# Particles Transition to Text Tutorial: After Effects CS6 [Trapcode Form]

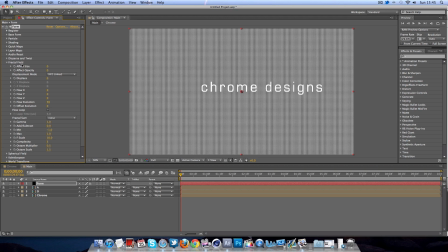[3:49]
Fractal Field, in Fractal Field we're going to change the Flow Z and we're going to change this to about 50 and again we're going to change the F scale to about 17 now this
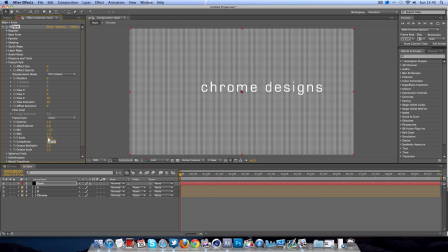[4:05]
would change depending on your composition settings so if you're using the same ones as me I recommend about 17 but again if you're using something a little bit lower like 12 8 by 7 20 you can just lower this down to about 15 or around about that kind of mark so
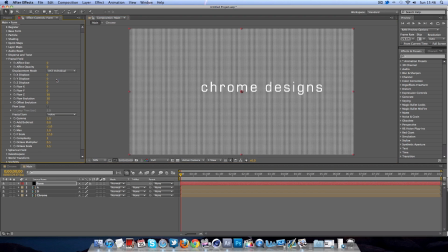[4:19]
while we're here we're going to change this displacement mode I'm going to change to XYZ individual make sure your little time that you know keyframe selected here is zero seconds at the very beginning and we're just going to keyframe X Y and Z displace and
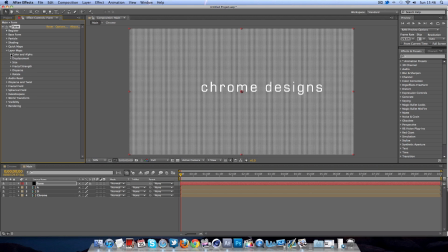[4:36]
we'll come back to that later and then we'll go ahead and we'll move on to layer maps color and alpha will change the layer to second one which is alpha the a and we change the RGBA to RGBA and map over to X and Y
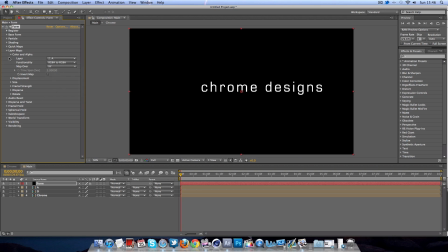[4:51]
so it'll map over onto the text now onto displacement we'll change to individual X Y and Z and we'll map over to X and Y again and the layer map for Z we're going to change to
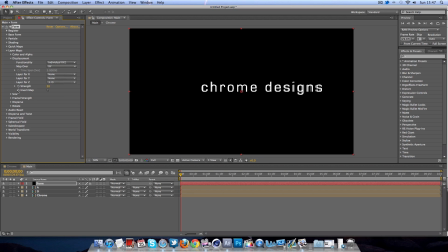[5:08]
the D which stands for displacement okay and now while we're here we'll keyframe the strength as well so obviously we've got four keyframes now selected so we can go ahead and close this off and if you hit U on your keyboard you'll see that all of these come up so far and we're
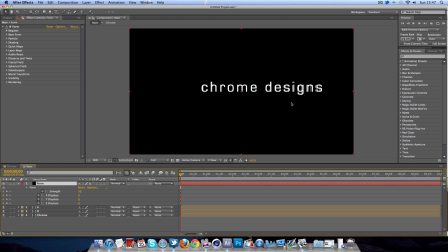[5:26]
going to be working with the keyframes to actually create it transition into the text and if you actually zoom in here you can see there's something going on behind this text here so we're going to do is we're going to simply keyframe the strength and the strength going to be 350 here and the X displays is going to be about a thousand
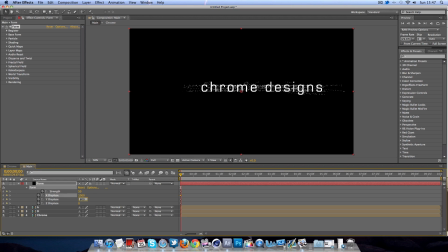[5:44]
At the wide display is going to put about 800 and the Z displays I'm going to make about 2000 like so so it kind of comes in as in the system close to the camera and it's really the depth it gets my depth So it's not kind of completely linear and flat So that's okay. As you can see here.
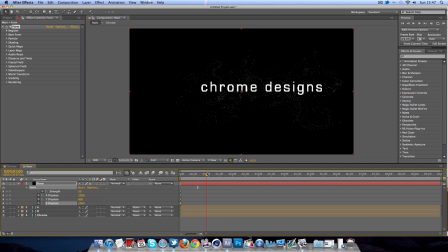[6:01]
It was all starts to move around the text which is trapcode form, but obviously we want it to reveal into the text, so we're going to basically make another keyframe where we lower the strength on all these settings. I want it to come in around about three seconds, so I'm going to lower the strength to about zero here, and just simply zero on all of these, like so.
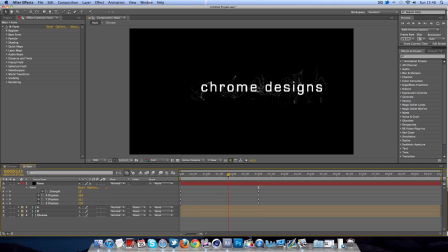[6:21]
So if you go ahead and just scrub through here, you can see that there's basically forms into the text, like so. But obviously the text is already there, so you keyframe the opacity of the text so it's not there for the beginning but it slowly fades into the particles when it starts to form.
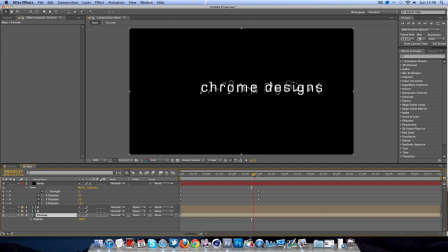[6:38]
So to do this we're going to go to the chrome layer and we're going to hit T which brings up the opacity options and we want to make keyframe the opacity here is going to be about 0 and moving on as soon as it comes in will be 100 obviously like so. Now getting these exactly lined up is somewhat an art.
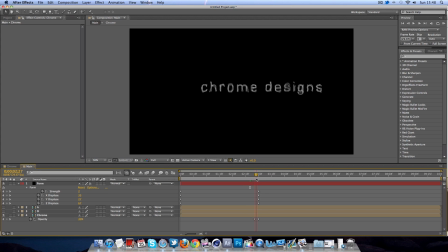[6:57]
Obviously I'll close off the D and the A for now so somewhat is someone are as you can see it looks kind of dodgy right there so we need to make sure that it is aligned properly obviously you've got a lot of time I don't want to spend too long just working completely
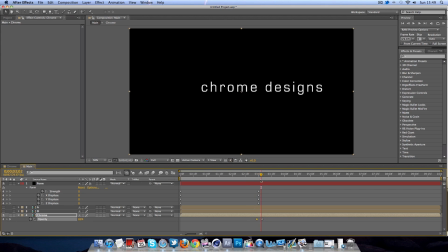[7:13]
on moving keyframes in the opacity so we'll simply say that is about right for now okay there we go so obviously it comes in there and particles particles area we've got the text that's looking all good so far now we want it to zoom out we're not zoom out we want it to
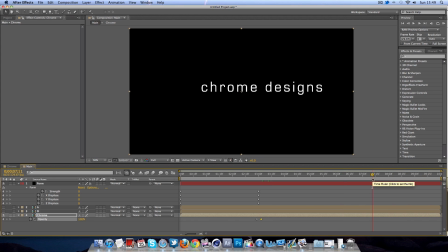[7:31]
kind of produce particles at the end as kind of an end transition so we're going to move along so if it comes in about three seconds if you show the tech lot four seconds ish along the seven seven second mark around about then depends on kind of what color you're going for you
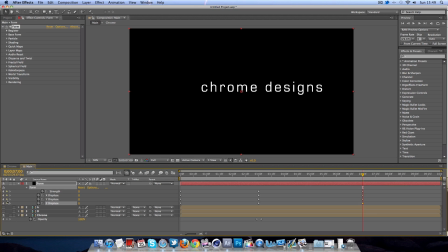[7:48]
just want to keyframe all these values again so simply go ahead and click this little diamond over here as well as the opacity here in fact on the chrome layer so then obviously we'll move over to about eight seconds ish
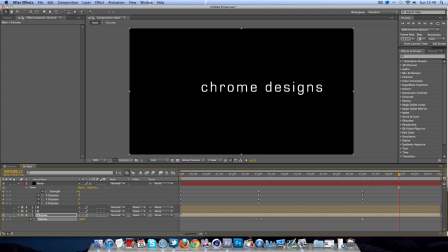[8:03]
we work on these top layers so the strength here will go to 50 again and I'm gonna add similar values about a thousand you can use a little dragger to make more different look but doesn't really matter I usually like these settings so
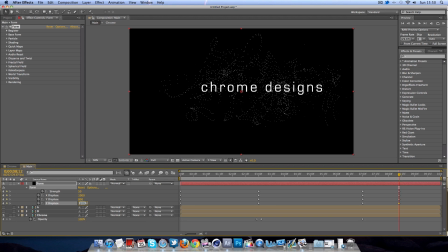[8:20]
1800 and 2000 not 200 there we go so if you see there it starts to explode again behind the text which is pretty cool like
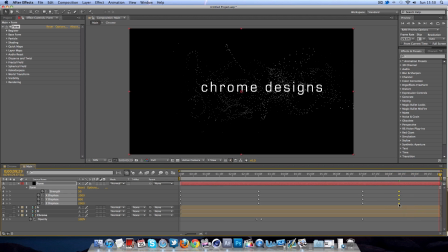[8:34]
so this is back out so now I'm going to highlight all of these and I'm going to move them over right to the end just so it keeps on going although it will alter this later on maybe and so obviously the text is still there so we're going to simply go ahead and keyframe this text again so if it's 100 there for example move this forward just a tad and
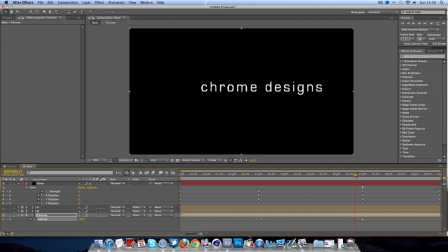[8:53]
we'll lower the opacity to about zero like so so if you see okay that's not exactly lined up so we need to kind of alter these keyframes just so it looks around about like it could be look all right there we go that's looking good okay Okay,
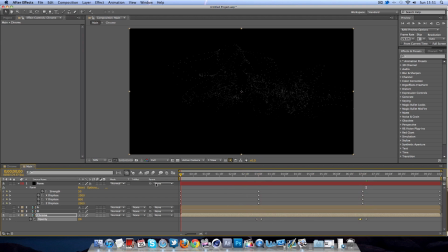[9:11]
so that's alright, and so over here is looking good again, so I'm going to go ahead, I'm going to create a RAM preview for now, and just have a look, and see how good it actually looks.
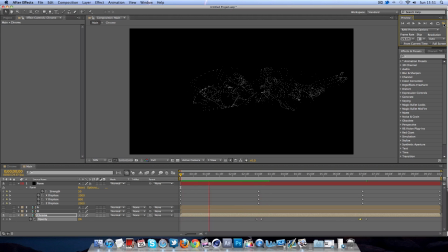[9:28]
Okay, so that looks good, but if you notice, when it forms into the text, it looks slightly harsh, it looks like it's not doing much there, and it all of a sudden comes in too close, so it's a bit harsh, so at the end, it forms a bit out of character, so to kind of solve this,
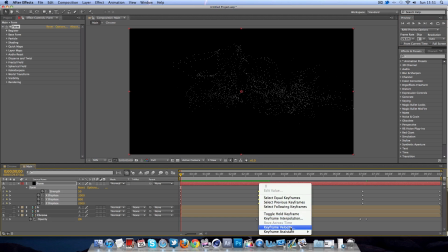[9:43]
we highlight these keyframes right click go to keyframe assisted and go easy ease again you can press f9 on your keyboard if you will but we'll go ahead and create another RAM preview and you should be able to see a slight more kind of subtle and gentle reveal
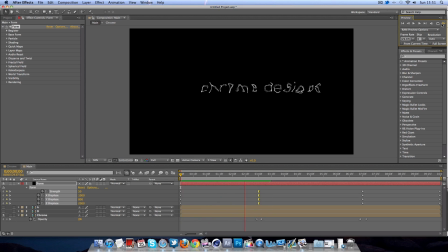[10:00]
of the text like so and that looks a lot better in my opinion so there we go we've simply got the kind of base of our whole